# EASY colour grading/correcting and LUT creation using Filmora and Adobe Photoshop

Hi Scott, I hear you want to know how to colour grade. So if you're not Scott, you can scroll away. Stuck on that YouTube algorithm, I'm not being paid for this anyway. You wanted a quick rundown of how I make my LUTs? Well, this is it. I'm going to link in the description box down below all the really useful YouTubers that like talk about this in great detail if you want to know more scientific-y kind of technological ways of saying this, but we're going to do the Poundland version. We're going to be using Photoshop, which you should have as part of your degree. It should be on the library computers. I'm sure you have it installed already. Even the cracked version will do fine. So we're going to use Filmora because I can only afford Lightroom and Photoshop.
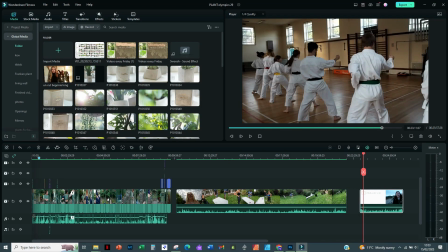I am not that bougie. So I have Filmora open. That is the video editing software I use. You'll probably have Adobe Premiere, and basically what I'm going to do is use a snipping tool,
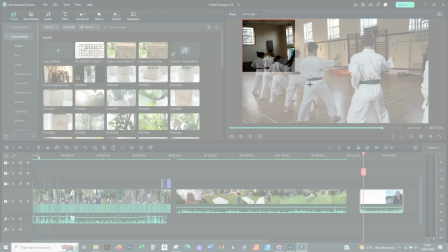create a new snip, go over the scene that I want to change.
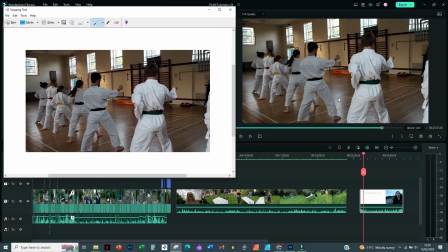So I want to color grade this scene of this sports tool where we are doing karate. This is for my karate promo video, and I haven't color graded anything, which is why it looks really dull. I really want the colors to really stand out, to really, I know those are black belts, but really pop out and just lighten it up.
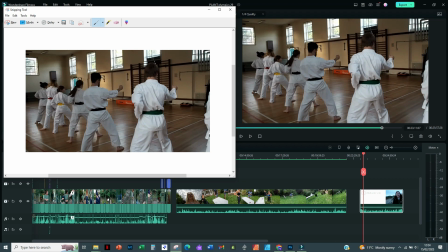It looks really grey and dingy and dark. And although that can add some atmosphere and like cinematicness to your video documentaries, it doesn't really pop on TV screens, and I just want it to really stand out.
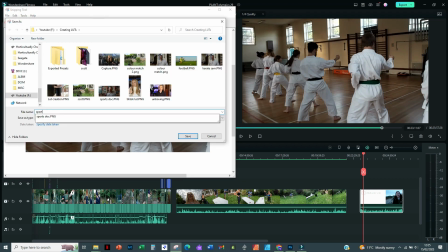And I'm going to save it as sports pool karate.
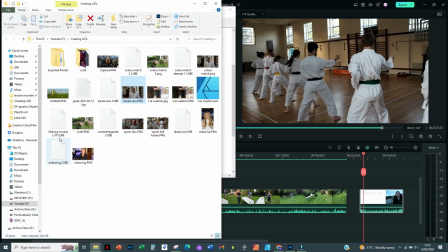I'm just going to, this is just easier, where did it go? There. Open with Adobe Photoshop.
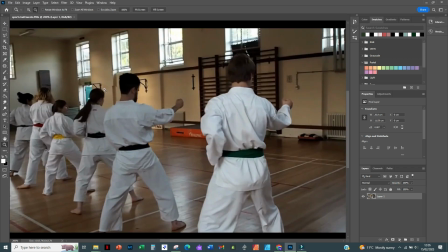Okay, so we have our image. It's not the greatest quality because it is just a screenshot pretty much.
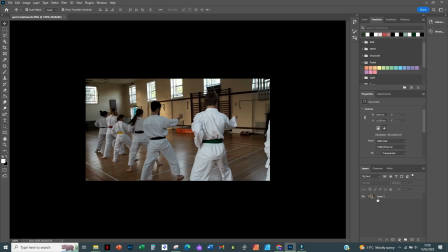We don't need it to be anything else really. And I'm going to change the layer. I'm going to make it background.
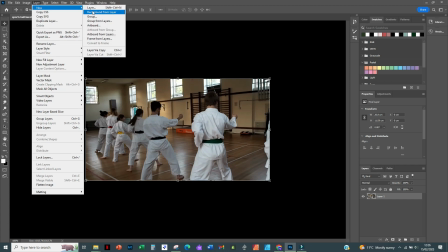So we go to layer, new, background from layer, and it just turns it into a background.
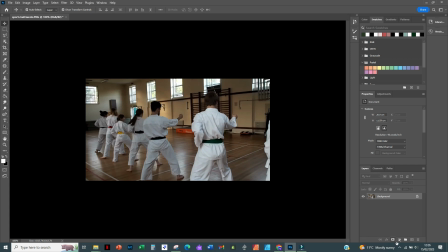And from that, we need to start changing this color. So we're going to go onto this little circle that is half colored in,
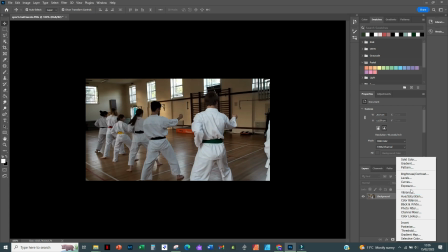and we're going to click all the things that would alter the aura of this video. So the brightness, we're going to open the levels, the curves, exposure, vibrance.
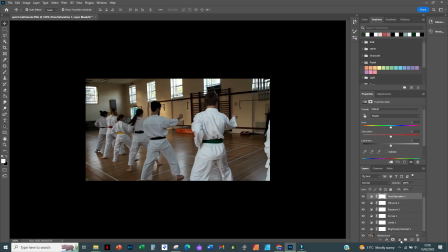We want these belts to pop, hue and saturation, and the color balance. And you can do this auto stuff. It normally does auto, like bring up. See, that's giving me some pretty good things already.
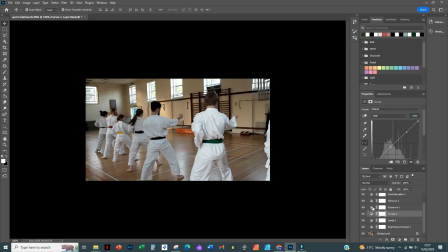Very quick, easy to do, auto it. It's going nice. That's actually pretty good. Sometimes it doesn't do it very well. Make sure when you are adjusting these layers that you are clicking on the half shaded circle, because otherwise it won't change it properly. You can bring the vibrance up a little bit.
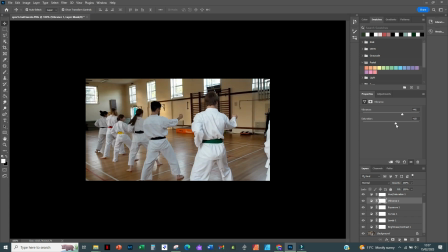Get those colors really popping. Saturation. There's no auto for absolutely everything.
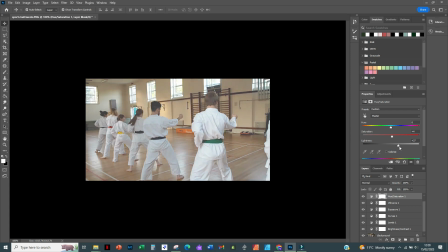And you can add like a shade, a fade. So like if this is a throwback or a memory, a nice memory, you can really soften it up. Whoop. And then this is how you can change the real vibe of everything. Make it cold, make it warm, party city.
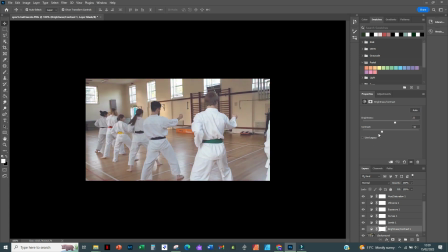Because I have made that fade, I do want to increase the contrast a bit. I really do want to bring this vibrance out. The saturation, everything that looks like it was filmed in the 80s. Don't really want that too much, but the vibrance just makes the colors pop a bit.
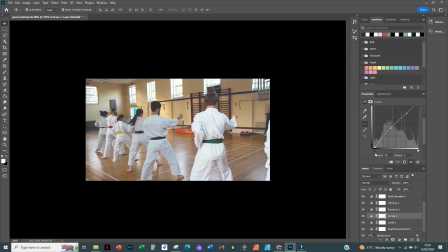So let's see what it's done with the curves. Really make things darker and just like play around, just alter it. I quite like it when it's really bright like that.
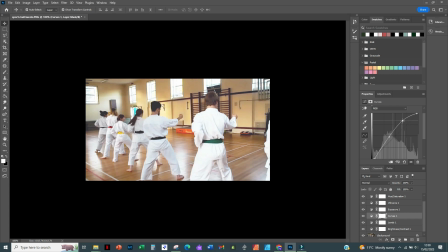You don't want to go too high because then it bleaches out everything, overexposes the whites, and you can't see that detail. You can do things individually to get even more of a tone. So for this is quite yellow, so I might do blue.